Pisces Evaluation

Yes, we do understand that the performance portion really lets down the video. We are therefore going to refilm it. The audience in here tonight think they know better than us, the experts. We'll soon see how they feel about our final cut. This has been a special edition of Question Time. Tune in 3 weeks' time to see the final product of Pisces' music video. I'm excited. Are you? 3 weeks have passed since our audience feedback session. In this time, the experts have been producing their final cut music video. Today, we've asked those who gave their opinions to rejoin to see how they've changed. Hello and welcome back, Victoria. Is it okay if I ask you some questions on the narrative? Yeah. You first said that you didn't think it made sense. What are your thoughts now? It makes sense, it's really captivating and it's different from a regular romance.
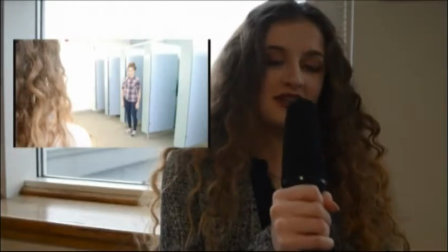823s
Thank you, excellent. The experts made the narrative easier to follow.
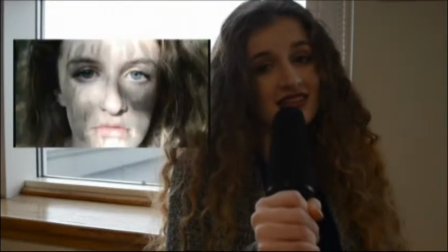827s
They also created a series of characters for the protagonist to come across, making the narrative more captivating.
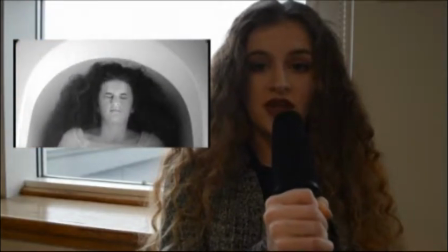835s
The experts also used structural features such as a climax and a resolution, making the layout more conventional and therefore easier to follow. Hello, welcome back, Olivia. You previously mentioned that there should be an exposition used in the narrative. What do you think now? Yes, I think the exposition that was used made the narrative much more clear.
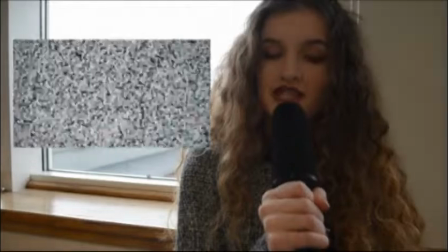856s
The experts used superimposition to put their own footage onto a TV screen.
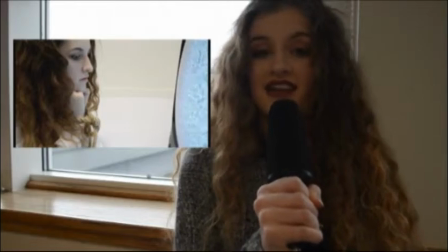861s
This advert acted as the catalyst for the protagonist to step out of her asylum and also her comfort zone.
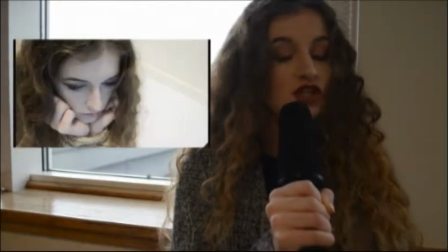868s
This beginning can be open for interpretation. She's either an alien or alienated from society.
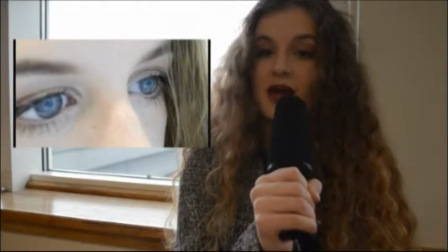875s
This metaphorical opening foreshadows the abstract narrative, which is yet to unfold. Hello. Hi. You previously said that the forest shots were dull and unattractive. What do you think now? I think the lighting was really good and it made the colour stand out in the forest. Excellent.
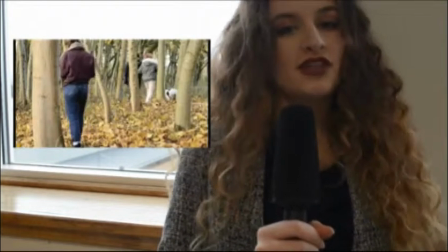892s
The experts shot the forest footage on a brighter day with a zoom lens. This allowed for a greater depth of field.
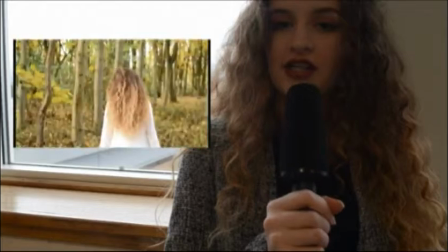899s
This meant they could focus on characters with a brighter and more colourful background. Hello. You previously said the narrative was unclear. What do you think now? I think the inclusion of other characters made the narrative a bit clearer.
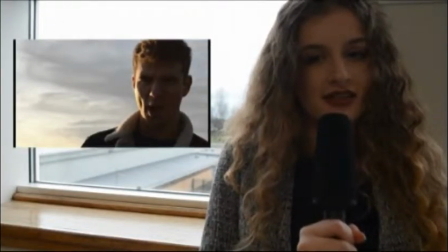911s
Excellent. The experts decided to hire some new actors and included them in the narrative, allowing them to interact with the protagonist.
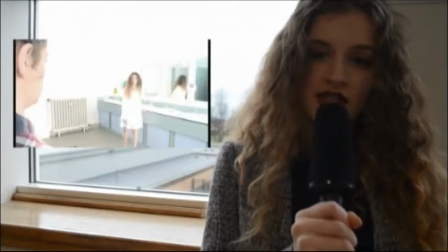920s
They then decided to use camera tricks and using split screens to allow the same character to be used in the shot twice, adding to the excitement of the climax. Hello, welcome back, Devon. You previously mentioned that you thought that the performance footage was too dark and didn't have enough shot variety. What do you think now? I think it's really improved. The use of lights helped to light the band up, which added to the visual effect.
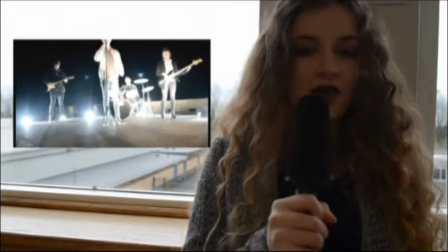943s
I also really like the camera movements. Excellent. The experts used a crane and a heavy tripod to create these beautiful pans.
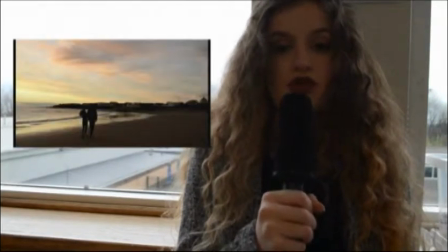950s
They used LEDs to light the band, which were mobile and could be moved to light each shot differently. Hello and welcome to the Gadget Show. Today we have an exclusive episode surrounding the technologies used in the Pisces music video, The Currents, and how they were used throughout the research, planning, construction and evaluation stages. Pisces band used Blogger. Blogger is an online media platform that allows you to be very organised when posting blogs to show evidential research and planning. They also used YouTube and Google to find existing products in which they could compare against. Excel was used to create a very organised planning scheme, Word was used to write scripts, and PowerPoint was used in the initial pitching stage of their idea. They used a DSLR Nikon camera to record and take photos for their video and ancillary texts. This product allows you to alter the shutter speed, aperture and zoom in order to create the desired look for your product. Additionally, they use the shoulder mount.